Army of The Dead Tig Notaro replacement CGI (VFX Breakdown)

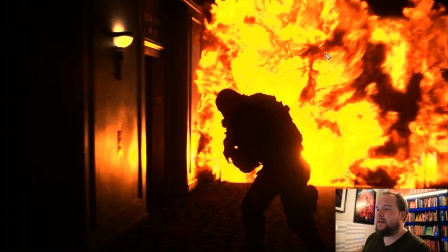1237s
Typically, a lot of these are built to be seen as an external thing, because they're just a solver. It's not like it's using real physics. It's just something that looks similar to what a real explosion might look like.
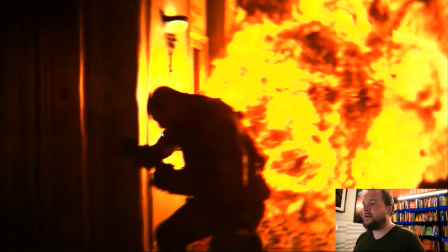1248s
And because of that, internally, you're not going to see all the detailed fire and everything else.
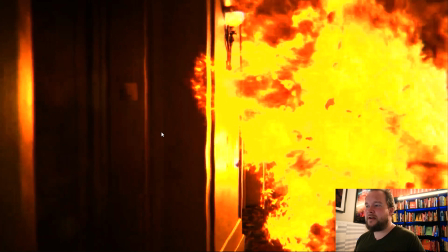1254s
So usually you'd introduce composite elements just to kind of reintroduce a lot of detail from the explosion in there.
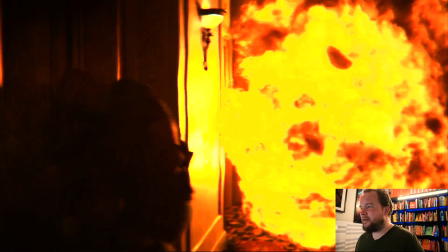1263s
But there's just a lot of that. It's kind of the same setup every time. Like if you look at the debris here, if you look at the debris here, it's identical.
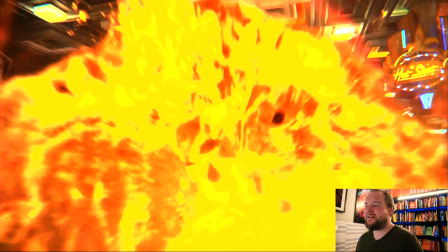1271s
Like why is it always the same shapes? What's up with that?
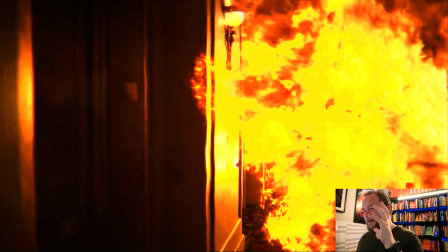1274s
So it kind of feels like someone just has like an explosion set up and then just dropping it into these shots.
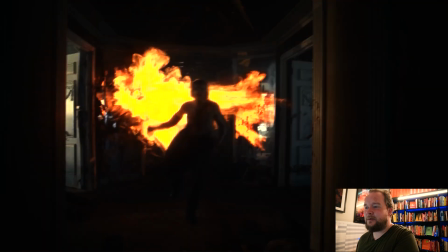1281s
This is a bit more interesting because at least it's interacting with the environment, so you got a lot of wood being shattered, stuff like that.
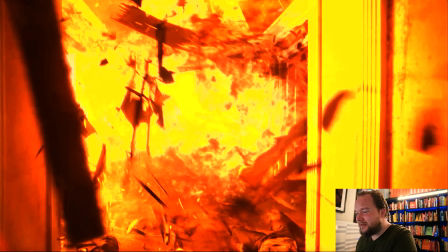1289s
But I guarantee you can probably see there's little shapes in there that were just like these guys here and these guys here.
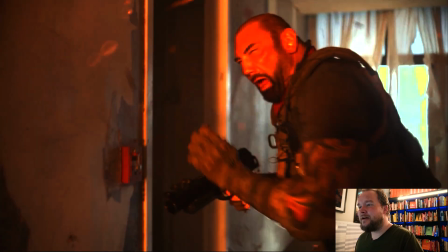1296s
So kind of the same setup just over and over and over. But, you know, it does the job, I guess.
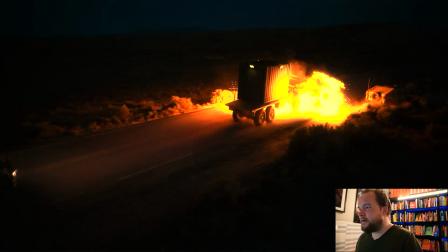1302s
And then there's this shot here, which I figured we could talk about. And
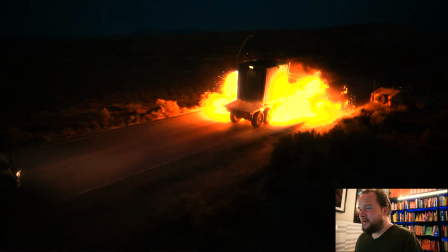1310s
part of me wants to say this was digital, but the fact that it's really blown out white
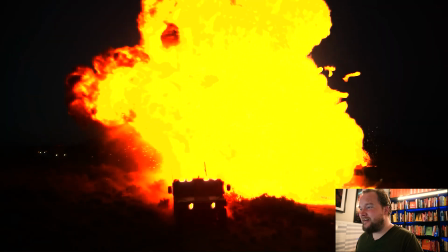1316s
and none of the other explosions in the whole movie are, this I think is a good indicator that
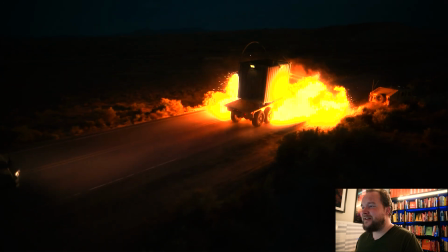1325s
this is actually all real, because that's what I was saying in video 1, that you got some fire, real fire on some of the trees and it's blown out white, and then every bit of simulated fire seems to be more pastel colors instead.
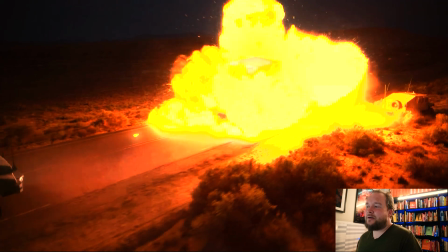1339s
So the fact that this is blown out, like this is how it should look, especially a shot like this.
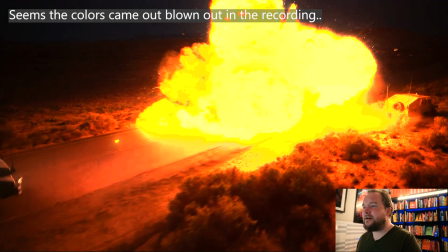1346s
Like you are going to get some glow, you are going to get color because it's a low exposure shot.
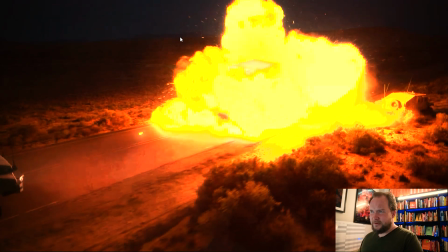1351s
It's at nighttime or it's at dusk right now. And a lot of these they shot on the red with a Monstro sensor.
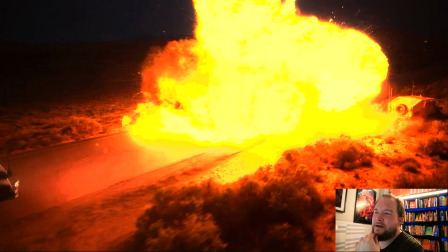1360s
So I believe like these would have gotten into nighttime, and they're just shooting with a lot of dynamic range.
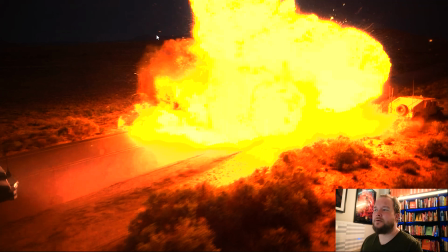1366s
So there's a lot of stops you can punch up to still get light in the shot,
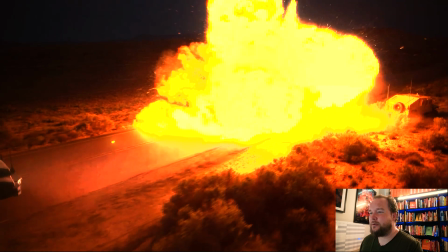1372s
even though it's being shot with like no real lights at all.
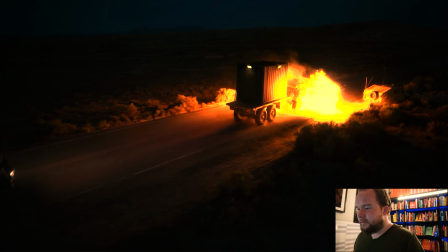1377s
So it's pretty impressive. So the first time I'd seen this, I'd actually thought that this was all simulated.
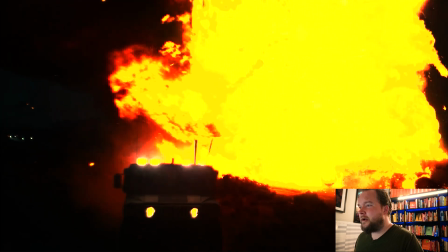1385s
I was like, hey, that's pretty cool. But yeah, looking through it all, you know,
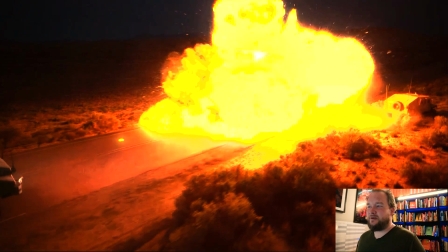1390s
it's especially having looked at all the other explosions a lot more closer and just kind of seeing a lot of the kind of reoccurring problems that do pop up with color,
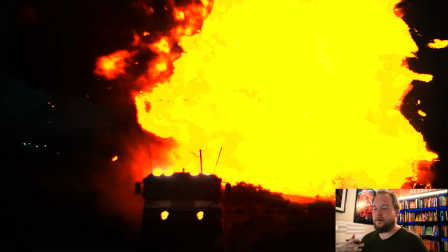1397s
things like that. And again, like I realized that they're probably creative calls from either Snyder or from the client-side VFX soup. So it's not to say that like, you know, everyone doing these shots are doing it wrong.
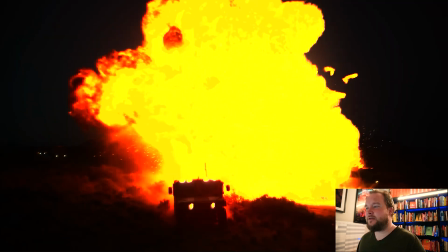1411s
It's just the creative decisions to not blow out and not make
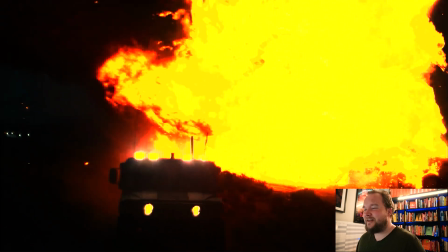1416s
it hot, all those things that it's fire, it's a light source, it should have that.
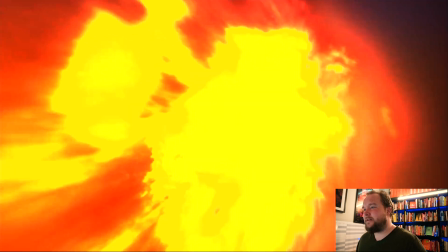1420s
So that's kind of where I feel like there's that bit of inconsistency.
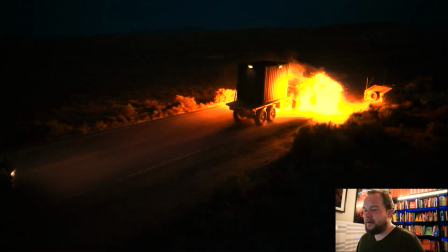1426s
So that being said, just looking through all this,
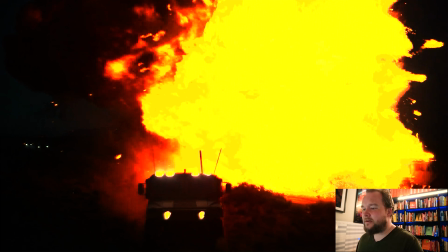1429s
like I'd say that it's more than likely that there is some augmentation going on with adding digital fire.
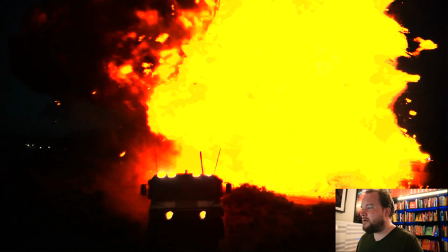1436s
So I mean, I could be wrong, but I'm assuming that a lot of this stuff down here is digital fire,
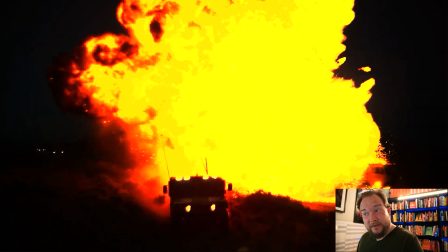1443s
but I'm pretty confident a lot of this bigger explosion is all live action. And if it's not, then let me know in the comments, and congratulations.
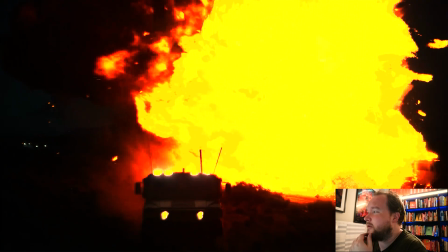1452s
Like I think that this looks really cool, but I do feel that
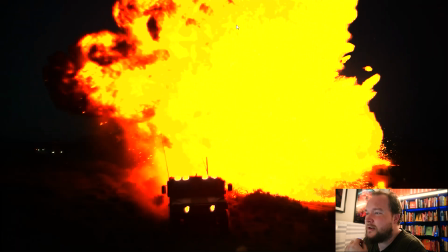1458s
I do feel like this explosion here is live action.
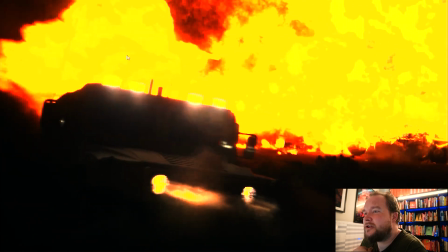1461s
There is a second explosion here, which I do kind of wonder as well whether that might be CG, especially because it does kind of fall the same fate as the other ones we've talked about,
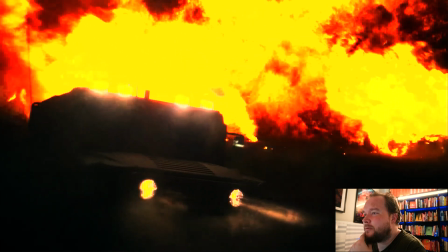1476s
where they're not white as much, and this just feels a bit flatter overall.